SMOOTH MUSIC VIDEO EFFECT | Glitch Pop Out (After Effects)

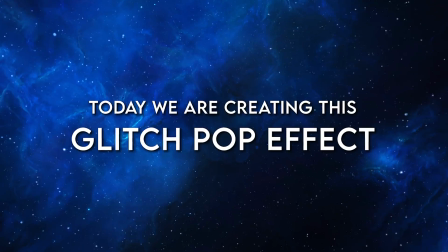Hey, what's going on YouTube? Jake here with Venter Visuals,
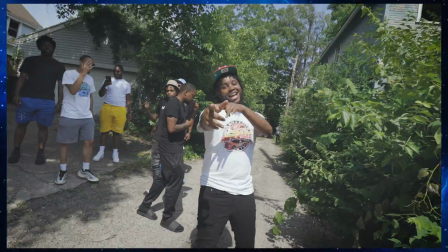and on this channel we discuss and break down popular music video effects and techniques for creative edits.
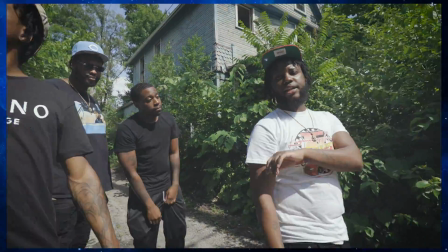Today we are going to be breaking down this glitch pop-out effect that you can make in Adobe Premiere Pro and Adobe After Effects. This effect is great for when the kick or the snare drum hits in your music video. It's also really good used in other creative ways as well. I'm going to show you guys how you can create this effect and then customize it to your liking. So if you're excited about learning this effect today, definitely hit the like button down below and let's get into it.
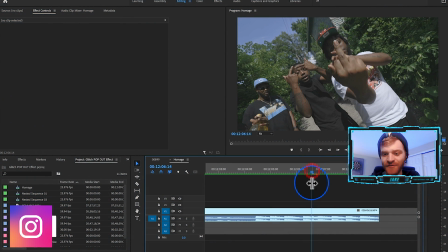So I thought the best spot for this effect in this video was right when his hand is really close up into the camera.
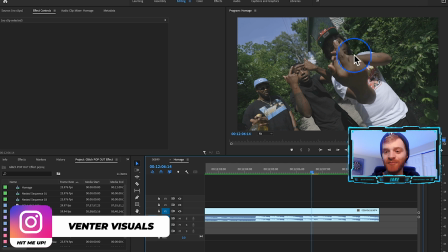And this is where I decided that it would be good to have the pop-out effect happen because it also happens to line up with the snare drum.
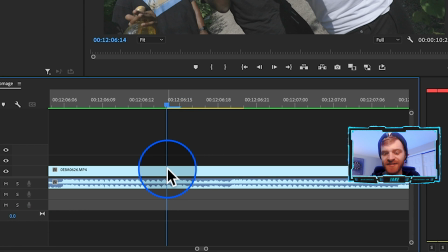So what I'm gonna do is at this point where the snare drum hits is just hit C on my keyboard and make a cut there.
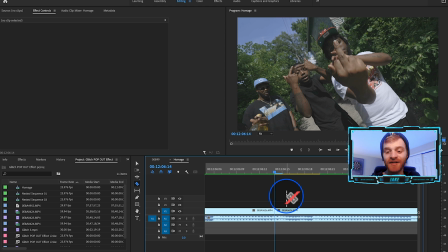Something to remember is that this beat is hitting really fast. It's a very quick, snappy beat, so this effect should be the same. It should be quick, it should be snappy. So let's go about 1, 2, 3, 4, 5, 6 frames to the right there and make another cut.
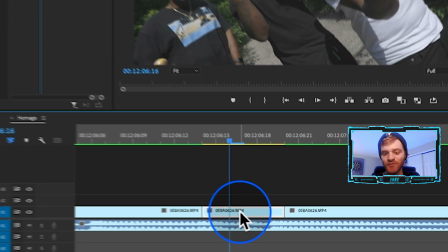So now we have this section of our footage where this effect is going to happen and it's all cut out.
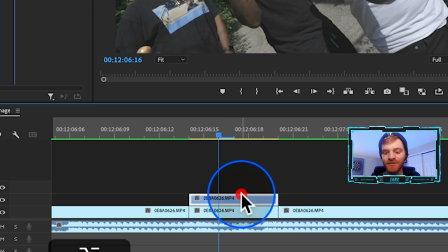Now what we're gonna do is hold option on our keyboard and drag this clip to its own layer above itself, and we're gonna right click on this new clip,
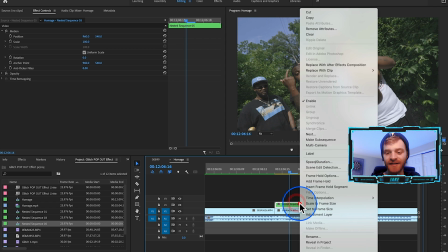hit nest, hit OK, and then right click on it again and say replace with After Effects composition.
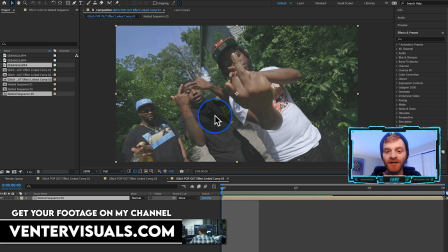So this is gonna pull our raw clip here into After Effects, and all you need to do to start this effect is come up here to your Rotobrush tool, click on your Rotobrush tool,
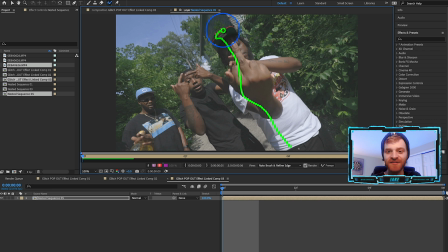and start highlighting the area that you want to have start to pop out. So for us, it's gonna be the outline of his figure. I'm just gonna click over the areas that I do want the program to trace, and then I'm gonna hold option and click over the areas that I don't want it to trace until it's refined.
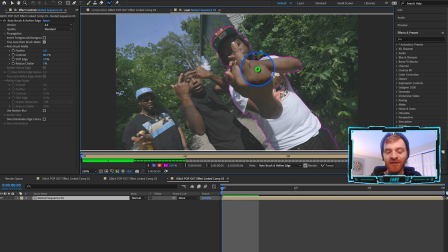So I've just finished tracing the first frame here of our clip, and now if I hit 2 on the keyboard, it's gonna cycle to the next frame,
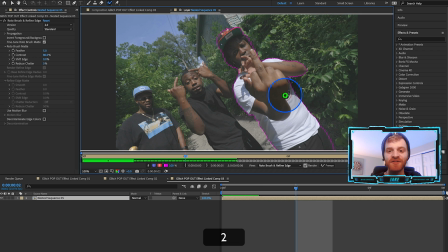and you can see that After Effects does a great job of just automatically tracing our outline here. If you wanna learn more about rotoscoping, I highly suggest watching one of my most recent rotoscoping videos on my channel.
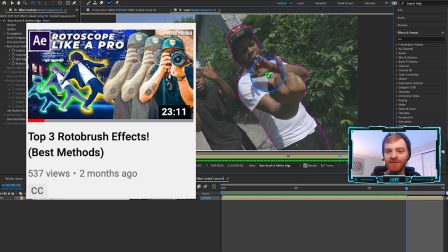I'll include a link for that below if you want a little bit more in-depth tutorial about rotoscoping and rotoscoping techniques.
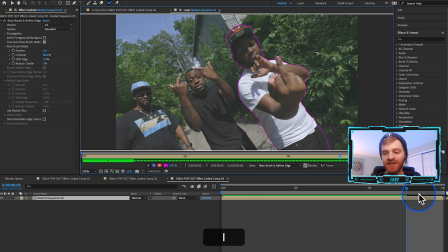So now we can see we're at the last frame of this cutout, and we have it traced every single frame.
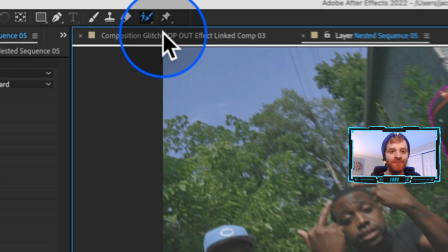So what I'm gonna do is come back to composition.
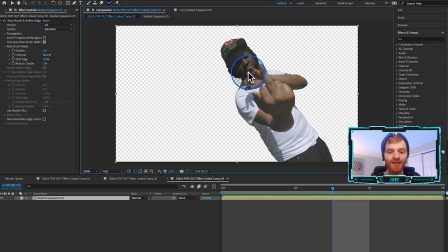If you don't see this transparent background behind your layer, whatever it is that you cut out, you wanna make sure that you have your transparency grid toggled on, which you can find right here.
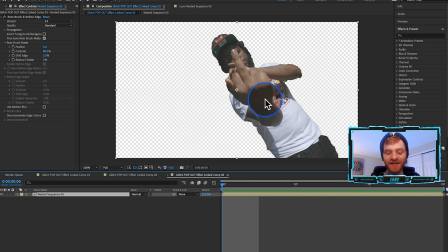And now what we're gonna do is just manipulate the scale of this cutout. So we're gonna increase the size to make it look like he's popping out a little bit more. So we're gonna hit S on our keyboard with this layer selected. That's gonna pull up our scale value, and we're just gonna increase this to 115%.
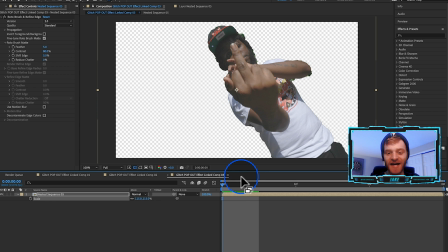And that's just gonna make him a little bit bigger, which is gonna give us that pop out effect. Just hit Command S, and that's gonna save it back into Adobe Premiere Pro.
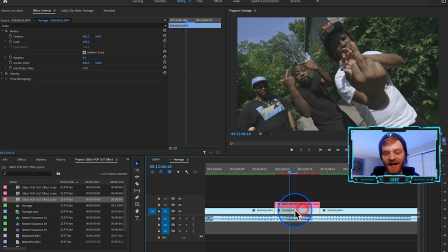So now we have our rotoscope layer right here and then our background layer right here. So we're kind of making a sandwich with these layers. So the goal of this effect is to place something in between the background and our rotoscoped layer here.
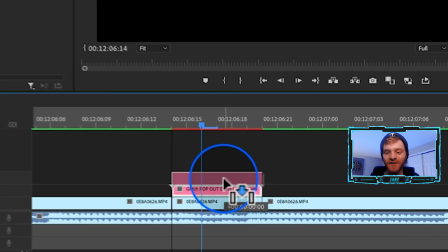So what we need to do is just drag our rotoscoped layer up to its own layer up here to video layer 3.
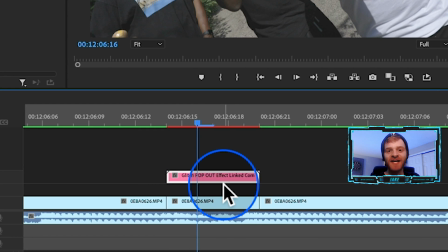And now we're gonna put a glitch effect or some type of overlay texture in this space right here.
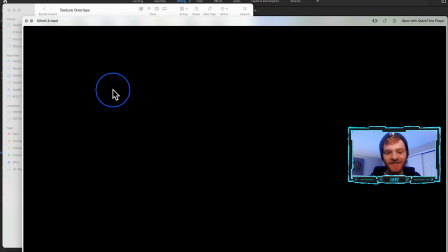So I actually have a pack of motion texture overlays, which you can download on my website, and it's got a bunch of cool overlays for videos and video edits. So if you want to check out this texture overlay pack, I'll include a link below.
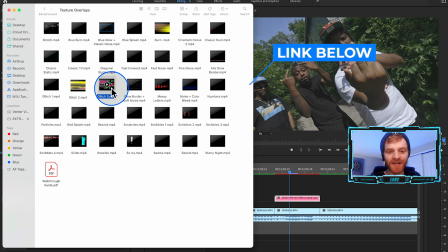But for now, we're just gonna use this glitch 3 overlay, and we're gonna put that in between our layers.
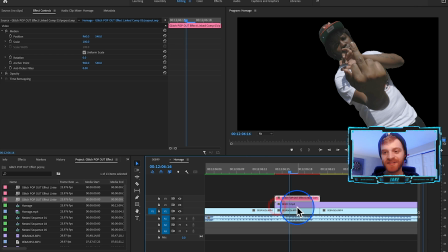So we're gonna click and drag this glitch 3 overlay and place it in between our layers. Now you can see the background is all black.
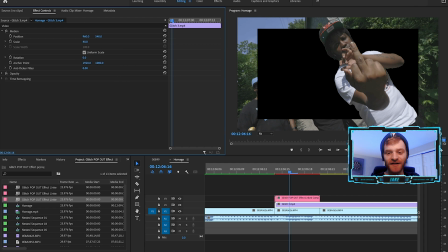So what do we need to do is just decrease the scale of this layer a little bit until we get those edges appearing where we want them.
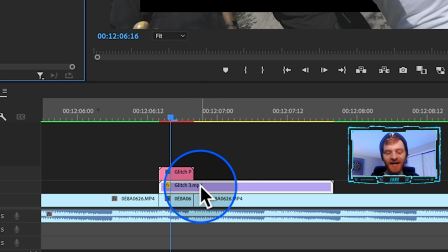Because this glitch is a lot longer than this effect, I'm just gonna speed up this glitch effect to 300%. So I'm just gonna click on this glitch overlay, hit Command R, and speed this up to 300%.
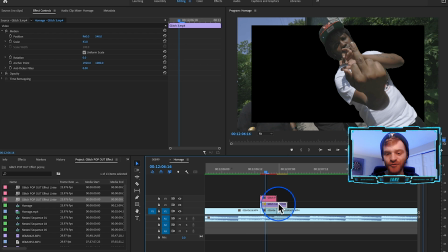That's gonna make it shorter and faster.